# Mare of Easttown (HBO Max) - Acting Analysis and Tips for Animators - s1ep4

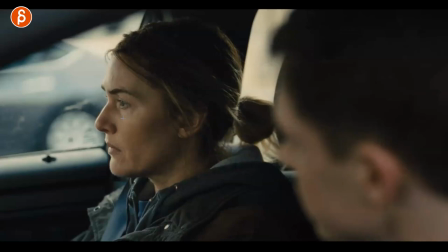[14:00]
looking over b i'm thinking realizing and then it's you know that the wheels are turning and she goes oh i get it blink squint and
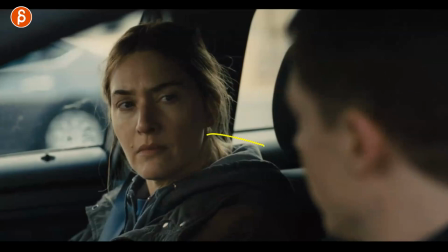[14:12]
then see ah you're doing this to me it's such a clear
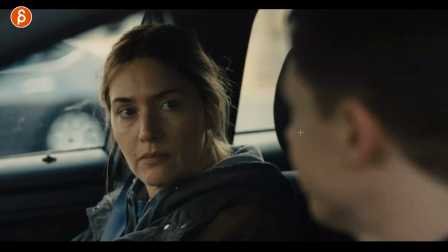[14:17]
communication visually so something like that as always you got lip sync pause and doing that pause
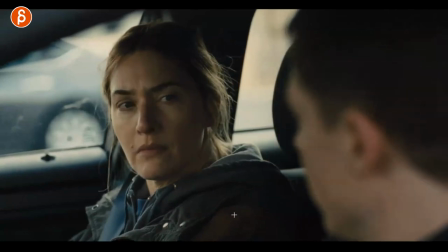[14:22]
she goes hmm all right i just love this i love how decisive those head turns are so like little
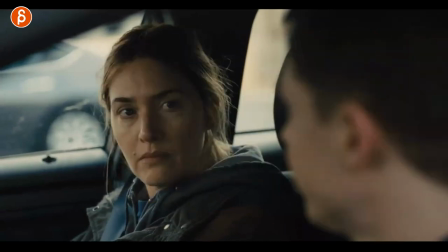[14:29]
things again you don't have to have crazy arm gestures it's just the look the tilt the timing of the head turn,
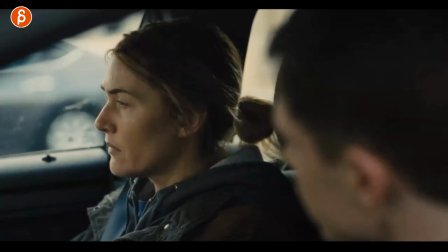[14:36]
so good, a tiny, it's a tiny little squid, let me know if you can see this here, you can see the shapes here, I mean, you know, on the rig would be the shapes,
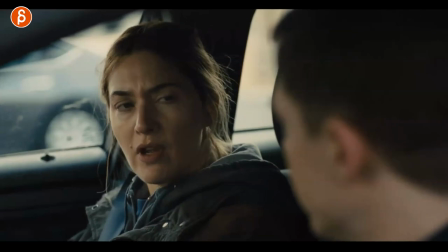[14:44]
pulling up there, just great, great little moment, this is cool, it's because it's about secondary action,
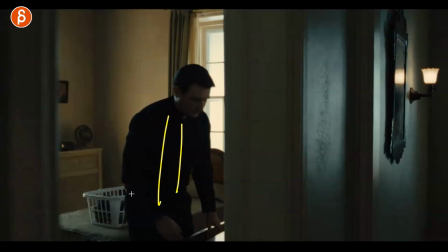[14:49]
so basically, I'm always a big fan when whatever character you animate is doing something within their environment,
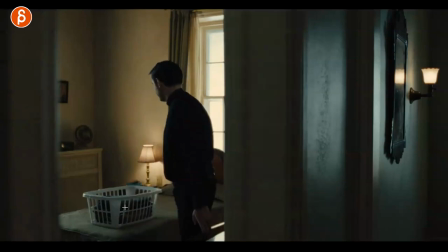[14:55]
so right now, he's doing his laundry, he's folding and putting things away,
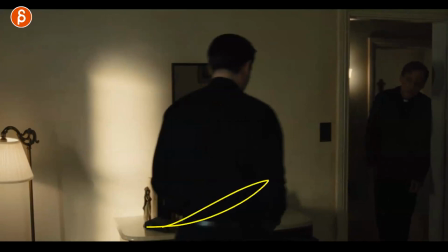[15:00]
so then the other guy comes in and you can see this he continues so throughout this whole dialogue he continues to do things now
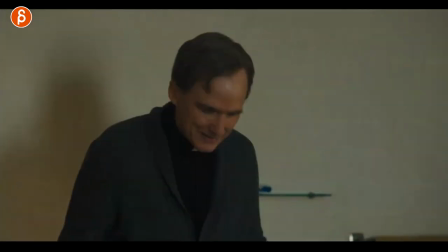[15:06]
he has to tell him some bad news goes over there's listen some people have contacted us
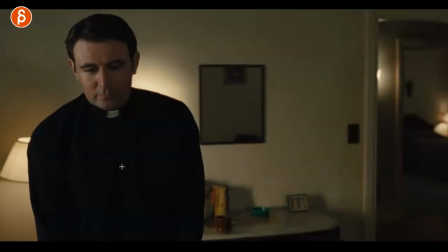[15:12]
blah blah blah blah look at the other guy's reaction and look and then he continues now you might argue the guy is over there and he might see this reaction but i like this idea in terms of what if your other character is here this is your composition maybe they're further away leaning
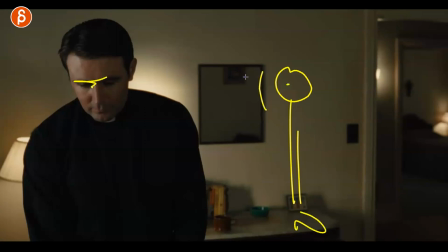[15:29]
on this here they're listening but they can't see this guy's face and then he or she says something and that reaction here this character
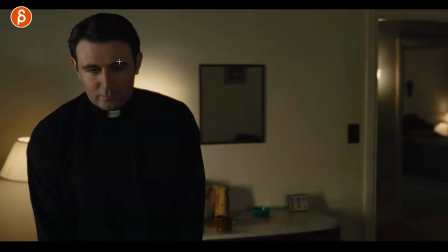[15:37]
wouldn't be aware of it so here you can add you know like a frown a worried look a smile even though he's supposed to be sad and maybe turns around and pretends to be sad there's so much stuff to you can do here and i like this idea of the character here not seeing this person's
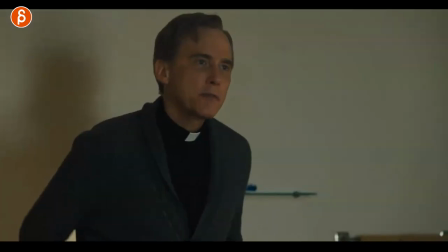[15:51]
reaction to whatever this character said the The other thing too is that in order to hide his concern,
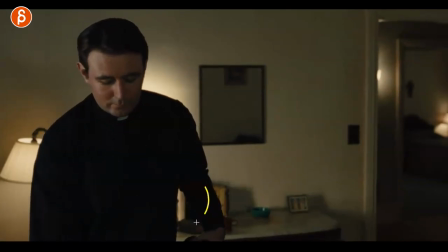[15:58]
he continues with the business, right? He's still doing stuff here, still putting it over there.
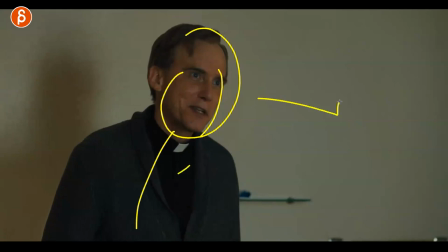[16:04]
He continues. He has that lean now, right? The lean of interest. They're going, hey, so I'm telling you this. This is maybe not so good.
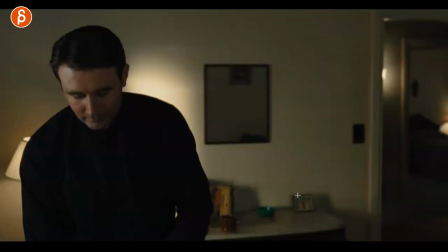[16:10]
And he keeps tracking him. See this? He watches, watches for a reaction. But he continues. So this is what I like about secondary action as well. If you continue with that business, it's there to potentially hide whatever they're thinking. If it's something really tragic or something that's alarming, you might think that the character is going to stop whatever they're doing.
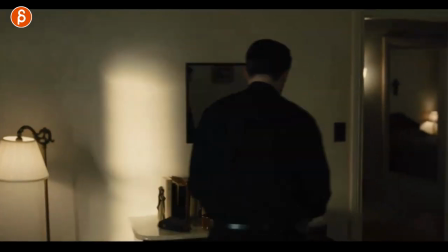[16:28]
But then continuing and pretending that everything is okay, again, is some cool moment that you can use for your character in your scene.
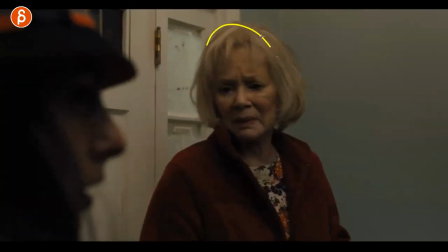[16:35]
And this is an awesome thing about what she's doing because she is old, right? So when she's old, you can't run. You can't really do things. She was really looking forward to doing something. And this character is interrupting it. And she's kind of, you know, a bit annoyed that she can't go back. But she finally is able to tell her, go over there.
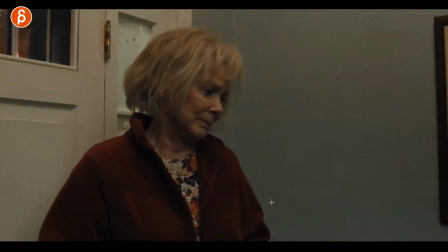[16:52]
And you can see that look because she's waiting. Is she gone? Is she gone? Is she gone? Okay, now I can go back to what I want to do.
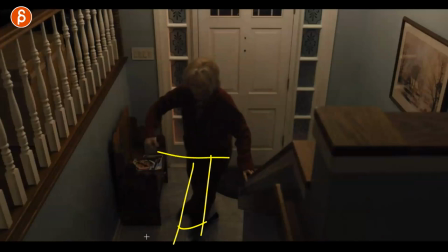[16:58]
But she can't run. She's old. It's going to be difficult. You know, it's going to hurt. But she wants to go upstairs.
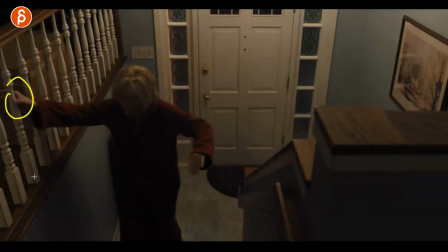[17:03]
And I love that she's doing this and that.
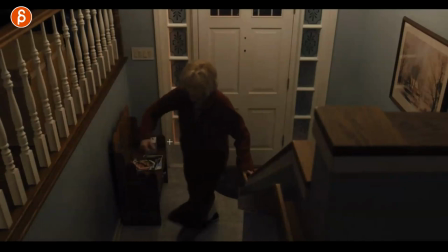[17:08]
So what can you do to show urgency with a character that's old?
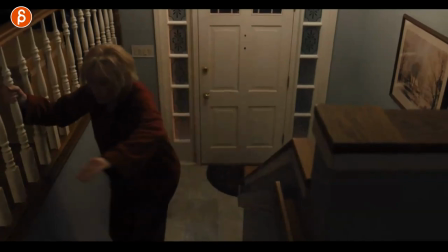[17:13]
I mean, there are obviously many, many options.